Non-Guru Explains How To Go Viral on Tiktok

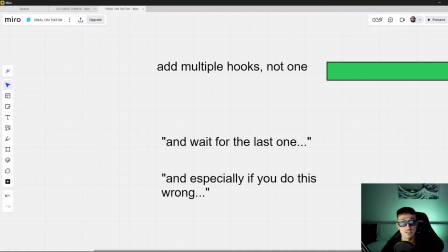[4:08]
If you're talking about something specific, like giving educational advice, maybe you have 5 tips and you tell them in the middle of the video or somewhere around second and third tip, hey, watch out, because the last one is the most important one.
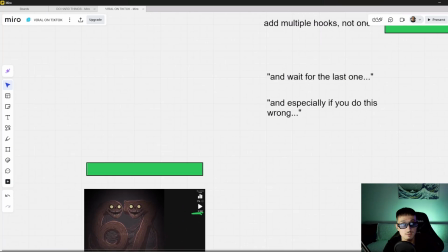[4:23]
I actually did that before, like with this step, which is actually the most important one, and it is on purpose as the last step.
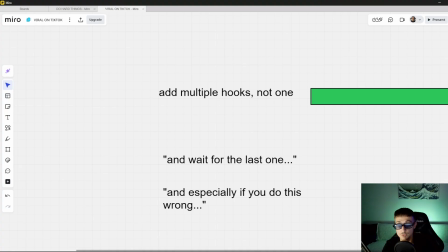[4:30]
I don't know how this video is going to perform, but still, you gotta use that. You gotta use whatever you can in order to go viral and get that retention rate. People have to watch your video all the way through.
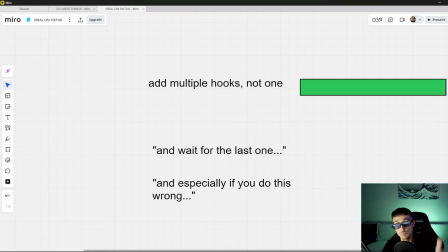[4:42]
And for example, another example, and especially if you do this wrong, and then you kind of build it up, and people are, when they are about to stop watching, they say, wait, and especially if you do this wrong, they say, oh, wait, What am I doing wrong?
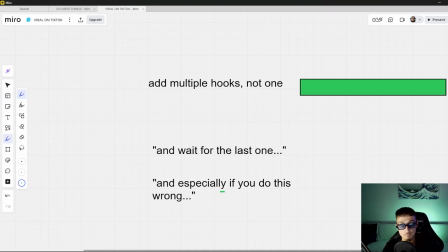[5:00]
What is especially, you know, like these words, especially if you do this wrong, very powerful. And they can keep the viewer that is about to leave the video. And this is what we want with the multiple hooks.
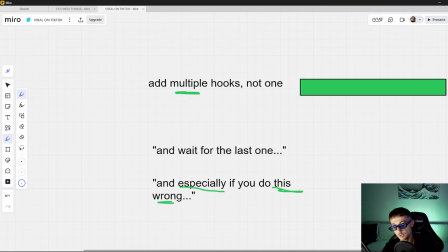[5:16]
That's what we mean. We want to keep the viewer interested. They have to have a reason to why keep watching your video, or else they can just swipe away. It's so easy to swipe away on TikTok. So add multiple hooks, not one.
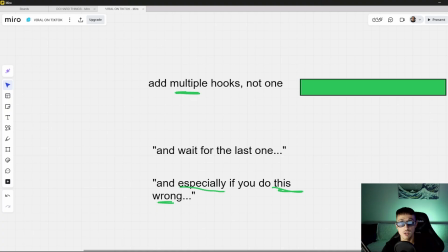[5:35]
And I also have a product with lots of free hooks. You can use them wherever you want, and it's completely free, a free product.
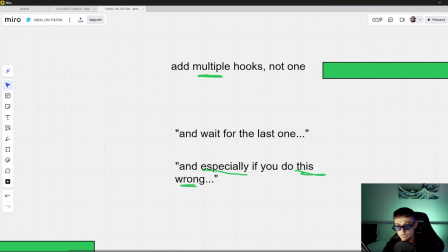[5:43]
You can find in the description, and we can move on. Like, there's nothing hidden costs, nothing, completely free.
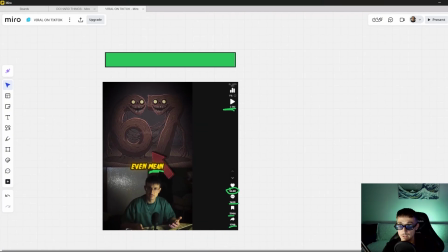[5:51]
And let's move on to the last step, which is the most important one, and it is layers, layers, layers, layers.
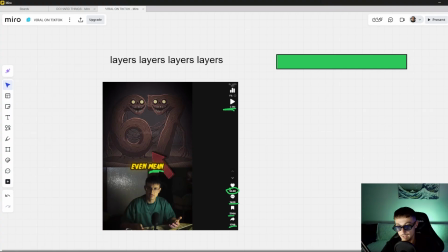[5:58]
You have to make your content like an onion. And I'm gonna show you exactly where the layers are and why this screenshot exists. There are multiple layers in this screenshot, and I don't even have to show you the video. And you might have seen them, but I'm not really sure.
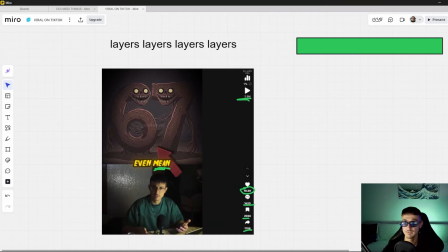[6:17]
So I'm gonna show you what layers mean. Actually, I'm gonna tell you first what layers mean. The layers are multiple things inside the video except for the main idea of the video. The main idea of the video is like, what does 6-7 mean? Okay, but what else?
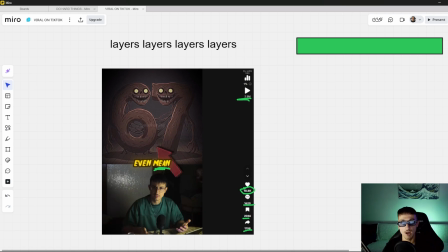[6:34]
You have to have more things inside your video. I cannot just sit down and do fancy edits and just talk about what does 6-7 mean. This is not how TikTok works. TikTok wants its videos, and generally short form, they want your video to be structured in multiple layers,
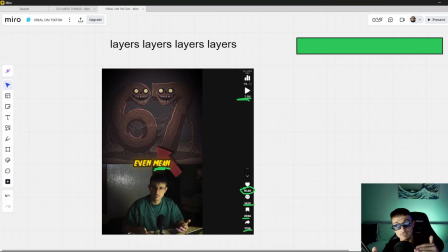[6:52]
stories within stories, and things that can cause like engagement baits, stuff like that.
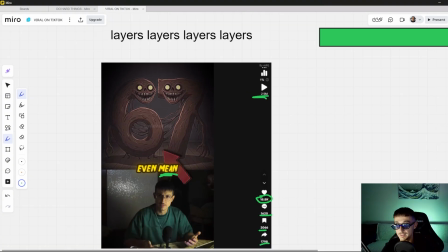[6:58]
Let me show you the example to make it even more clear on what are the layers here.
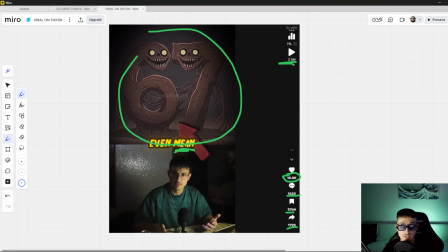[7:03]
First of all, obviously 6-7 on its own is a layer, except for what does 6-7 mean. Having 6-7 and having it in a creepy way adds another story into the story. It's suddenly not about only what does 6-7 mean, it's also about what the hell is this?
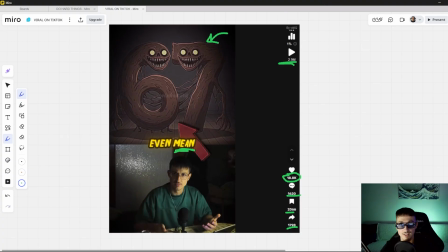[7:20]
Why is it creepy? Why is there 6-7 there? And it just adds to the meme. Like meme 6-7, creepy 6-7, what is going on? The arrow is a good engagement bait, let's say. It's not like really a layer, but it's like a semi-layer. And a huge layer is this guy in the back.
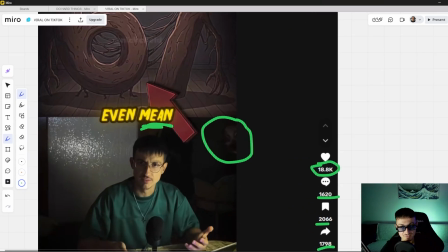[7:37]
I don't know if you noticed him. I just added, and this one moved. I made him move up like out here and then back here, and he was doing this movement all the time,
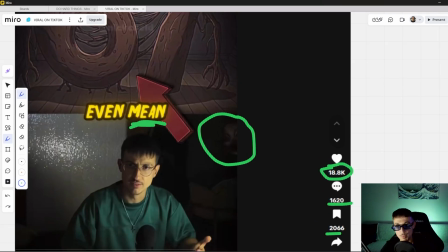[7:48]
and that created there were so many comments about this specific thing, like what is in the back,
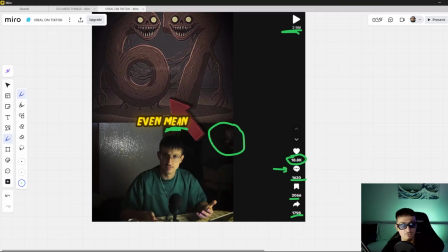[7:55]
the thing in the back, screenshots. Like in the comments there was screenshots of this guy because it was so weird to have that guy there.
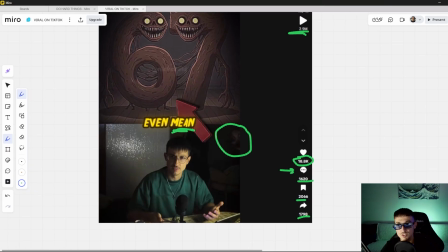[8:04]
Obviously that adds a huge layer. So we have like what, 3 layers now?
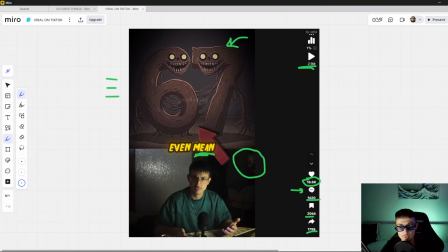[8:08]
The main idea, 6-7, the creepy guy in the back, and you can add even more layers.